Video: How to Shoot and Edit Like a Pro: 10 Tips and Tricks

Cameras are everywhere. Today anyone can film a quality video with their smartphone, tablet, DSLR, and many other devices.
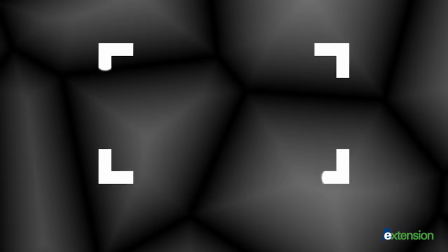However, to make a professional video, it takes more than a good camera.
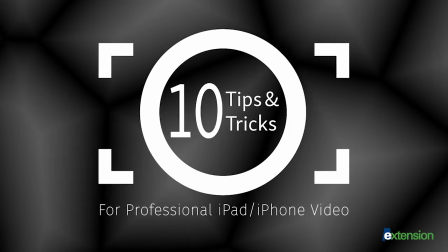Here are 10 tips and tricks to make your video stand out and look professional while shooting with a tablet or mobile device.
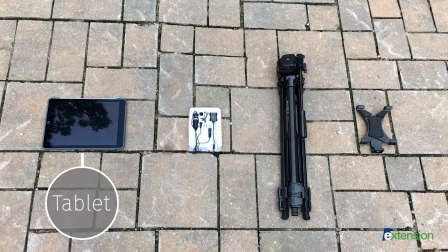You will need a tablet or mobile device, a lavalier microphone with an 1⁄8 inch mini plug,
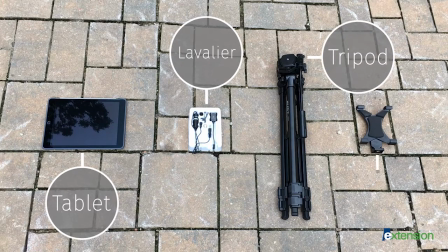a tripod, and a mount compatible with your chosen camera.
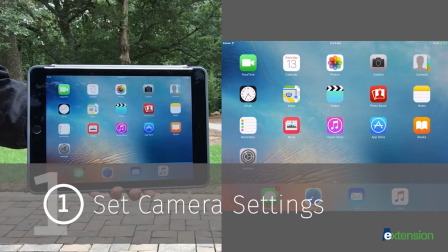Before filming, set your camera's aspect ratio and resolution.
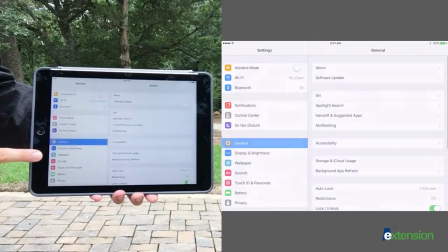First, go to settings and scroll down and select photos and camera.
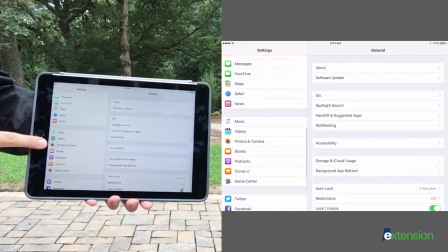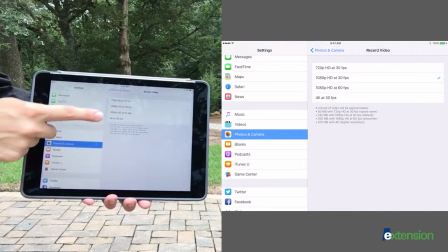Choose record video and select 1080p at 30 frames per second.
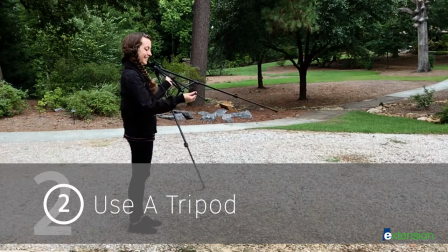Stabilize your camera with a tripod to prevent shakiness.
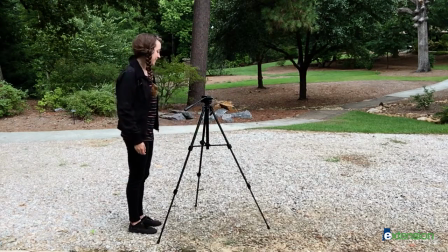For more information on setting up your tripod, please watch the video, A How-To Guide on Setting Up Your Tripod.
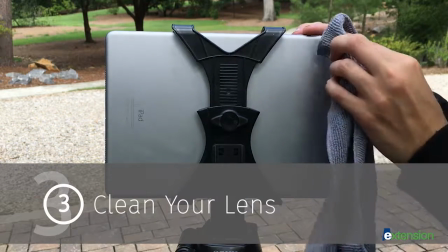Clean your lens often. Begin by blowing or brushing away larger pieces of dirt and finishing by wiping down with a lens cloth.
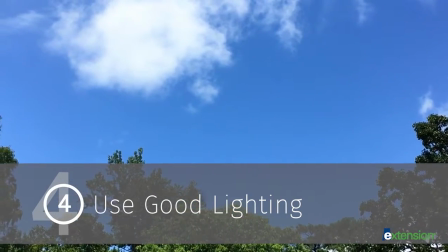Good lighting is key to quality video. Tablets and smartphones require a lot of light, so shooting outside is ideal.
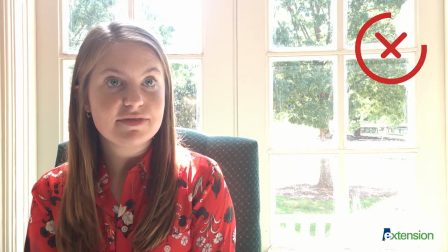If shooting inside, avoid having windows behind your subject.
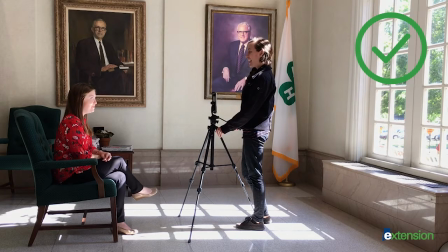Instead, close shades or use large windows to help naturally light your subject from the front.
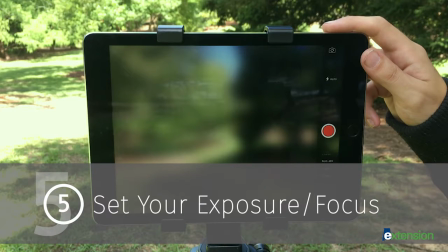Set your exposure and focus before each shot.
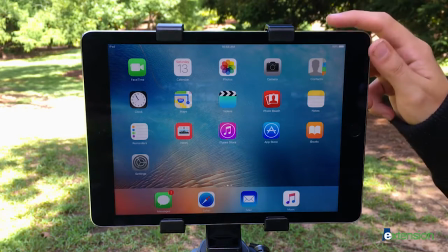To do this, select your camera app and select video.
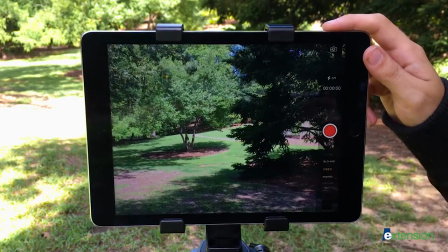Tap on your screen where you want to set the focus and exposure. If your subject is still too light or dark,
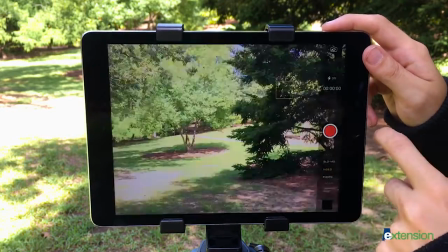you can manually adjust the exposure by holding your finger on the sun to the right of the yellow square and sliding your finger up and down.
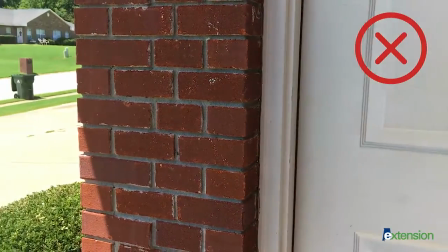If you move your camera while filming, the exposure will adjust as the light changes in your frame.
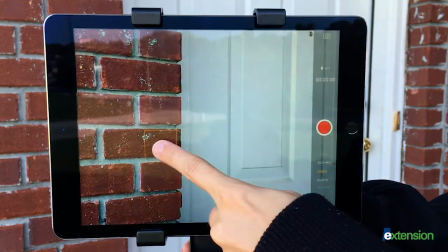To prevent this, hold your finger on your screen until AE AF lock appears at the top.
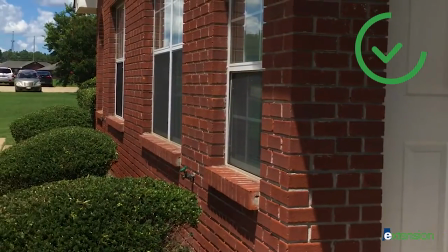Now your focus and exposure will not change as you move your camera.
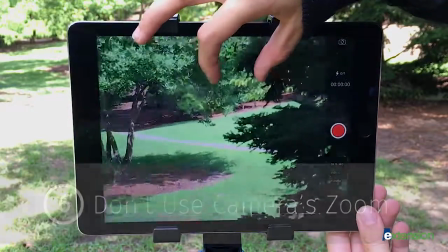Tablets and smartphones have a digital zoom and using this will lower your video's resolution.
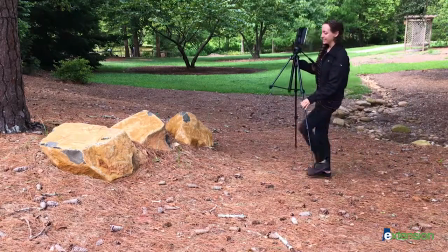If you want a closer shot of your subject, physically move your tripod forward.
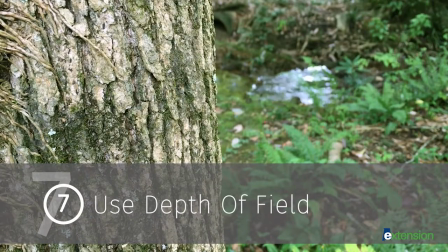Play with depth of field to create an artistic look.
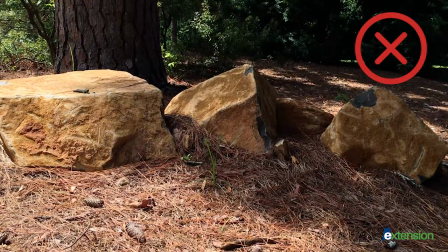When framing your shots, avoid placing your subject directly in front of its background or on the same plane as other objects.
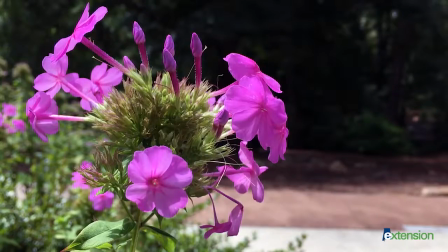Instead, distance your subject from its background for a shallower depth of field, resulting in a more dynamic look.
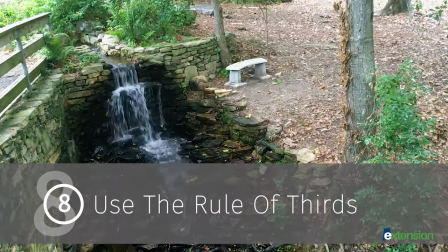When looking in your viewfinder, imagine your frame being divided into thirds both vertically and horizontally.
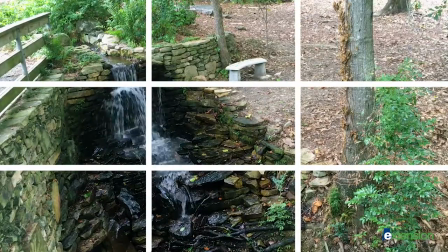Studies show that the eye naturally goes to one of these four intersecting points opposed to the center of the frame.
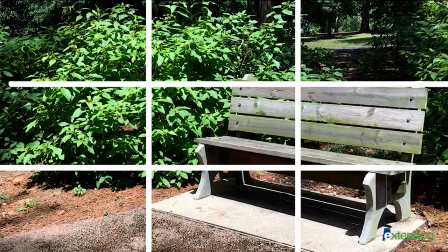By placing your point of interest in these intersections or along the lines, you will create a more appealing composition.
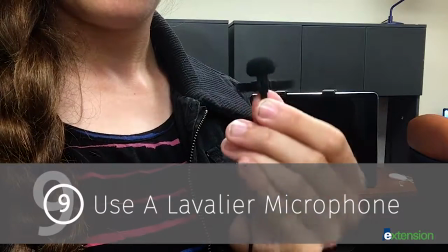Always use a lavalier microphone to get the best quality audio for your video.
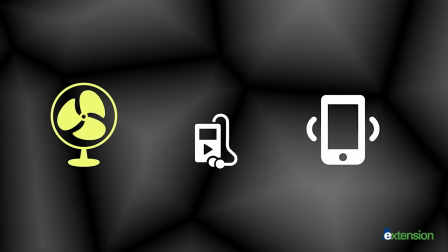Eliminate unwanted background noise by shutting off fans, music, and phones before recording.
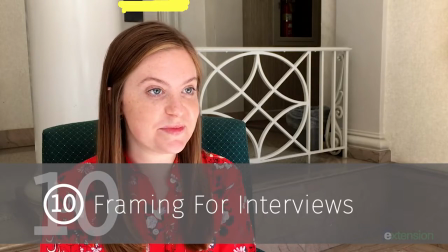For interviews, give your subject a little bit of headroom and have your shot end around their midsection.
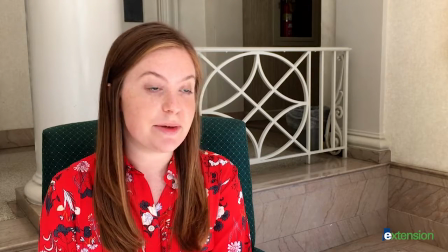Direct your subject's eye lines so they're looking slightly towards the center of your frame to balance your shot.
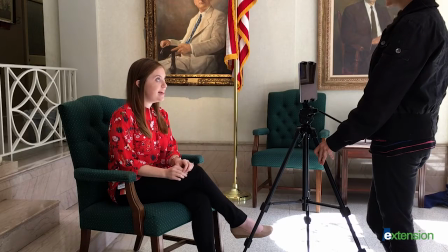For the most flattering look, adjust your tripod to be level with your subject's face.
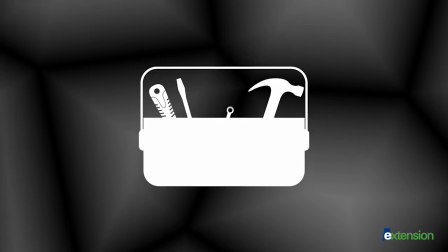These are the tools needed to shoot a quality video like this one which was shot on an iPhone 6.
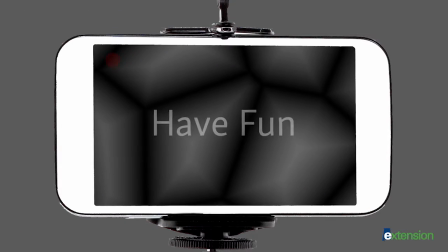Now go out, have fun, and create!